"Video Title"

Part of being a good storyteller is being able to recognize and quantify familiar storytelling tools. In this tutorial, we're going to look at two common tricks in particular: dramatic irony and situational irony.
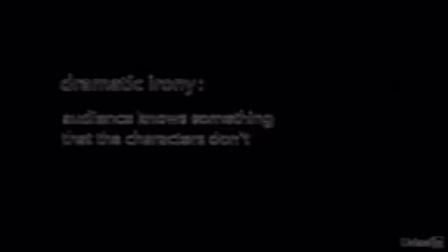(0:10)
Dramatic irony is when the audience knows something that the characters don't. I once made another short film called Incognita that has a quick scene of dramatic irony.
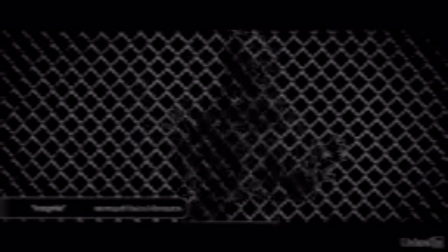(0:19)
As our heroine looks around, she reveals someone in the background that intends her harm. We see him, but she doesn't. This is dramatic irony. Hitchcock was a master of dramatic irony and used it to create tension in a lot of his movies.
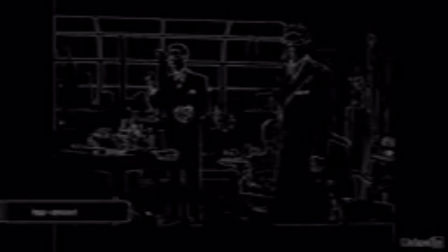(0:32)
In Rope, for example, some guys have killed one of their friends, hid his body in this table, and then had a party.
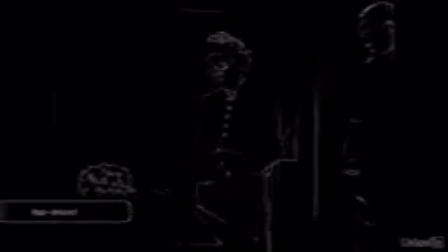(0:38)
The guests at the party don't know what's hidden beneath the serving tray, but we do. What adds to the tension is that Farley Granger's character Philip is terrified of getting caught. In The Assurance, we had a little dramatic irony, but I don't think it ended up being very clear in the final version of the film. When we first see Tayani's magic, Cordelia wasn't aware of what was going on because she was busy getting into a sack to conceal herself from the townspeople. Now, we as the audience see that magic in the background, but Cordelia doesn't. Incidentally, I also thought this would be a great way to introduce the idea of magic to an audience because it was very subtle and off-screen. We're essentially telling the audience by this shot that there's magic in this world, but you're going to have to wait to see it.
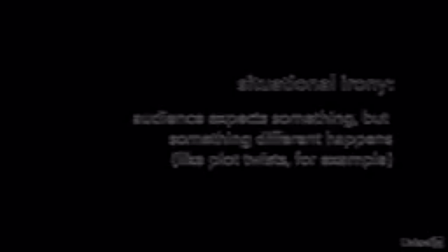(1:19)
Situational irony is when the audience expects something to happen and then something else happens. This can be really powerful.
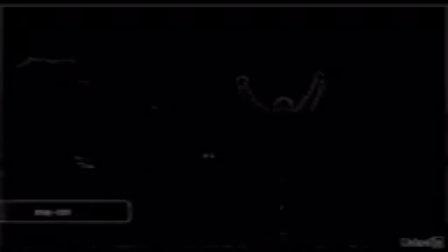(1:25)
Rocky feels like the standard sports movie, and we expect this underdog to win, but he doesn't. And he doesn't care. After all that training and effort, he only cares about reconnecting with Adrian. That situational irony was enough to create one of the best cinematic love stories ever and earn the film an Academy Award for Best Picture. There was some situational irony in The Assurance. The whole film is about Cordelia trying to figure out Tayani's mission.
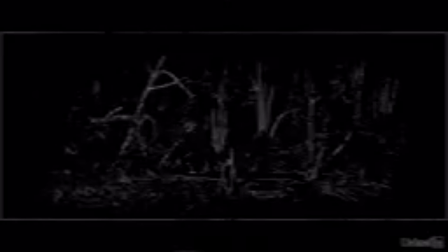(1:48)
And we know that Tayani is special and has magic. So we tried to suggest to the audience that the older sister Tayani abandoned Cordelia so that Tayani could go save the world. But surprise, Cordelia is actually the chosen one referenced in The Assurance. Tayani's mission was to take care of Cordelia and send her to save the world. Now, this storyline wasn't in the version of the script that we shot. It's something that we came up with during the re-edit in post-production.
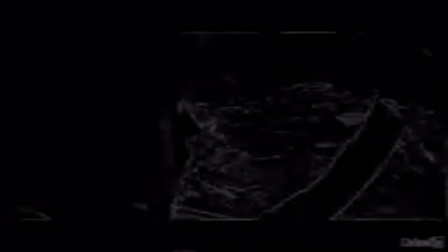(2:13)
So we had to kind of cheat a couple things, and the conceal and the reveal both aren't as powerful as they probably would have been if we would have planned on things going down like this. But I think it still works to some degree. Overall, in The Assurance, we didn't really utilize dramatic or situational irony enough, and I think that the storytelling would have been more powerful if we did. Now, I don't necessarily recommend revising your story just to incorporate these ideas because that could create a result that doesn't feel very authentic. But I do recommend looking at the story that you already have and trying to find out ways where you can conceal things from characters or reveal things to the audience in a more surprising and compelling way.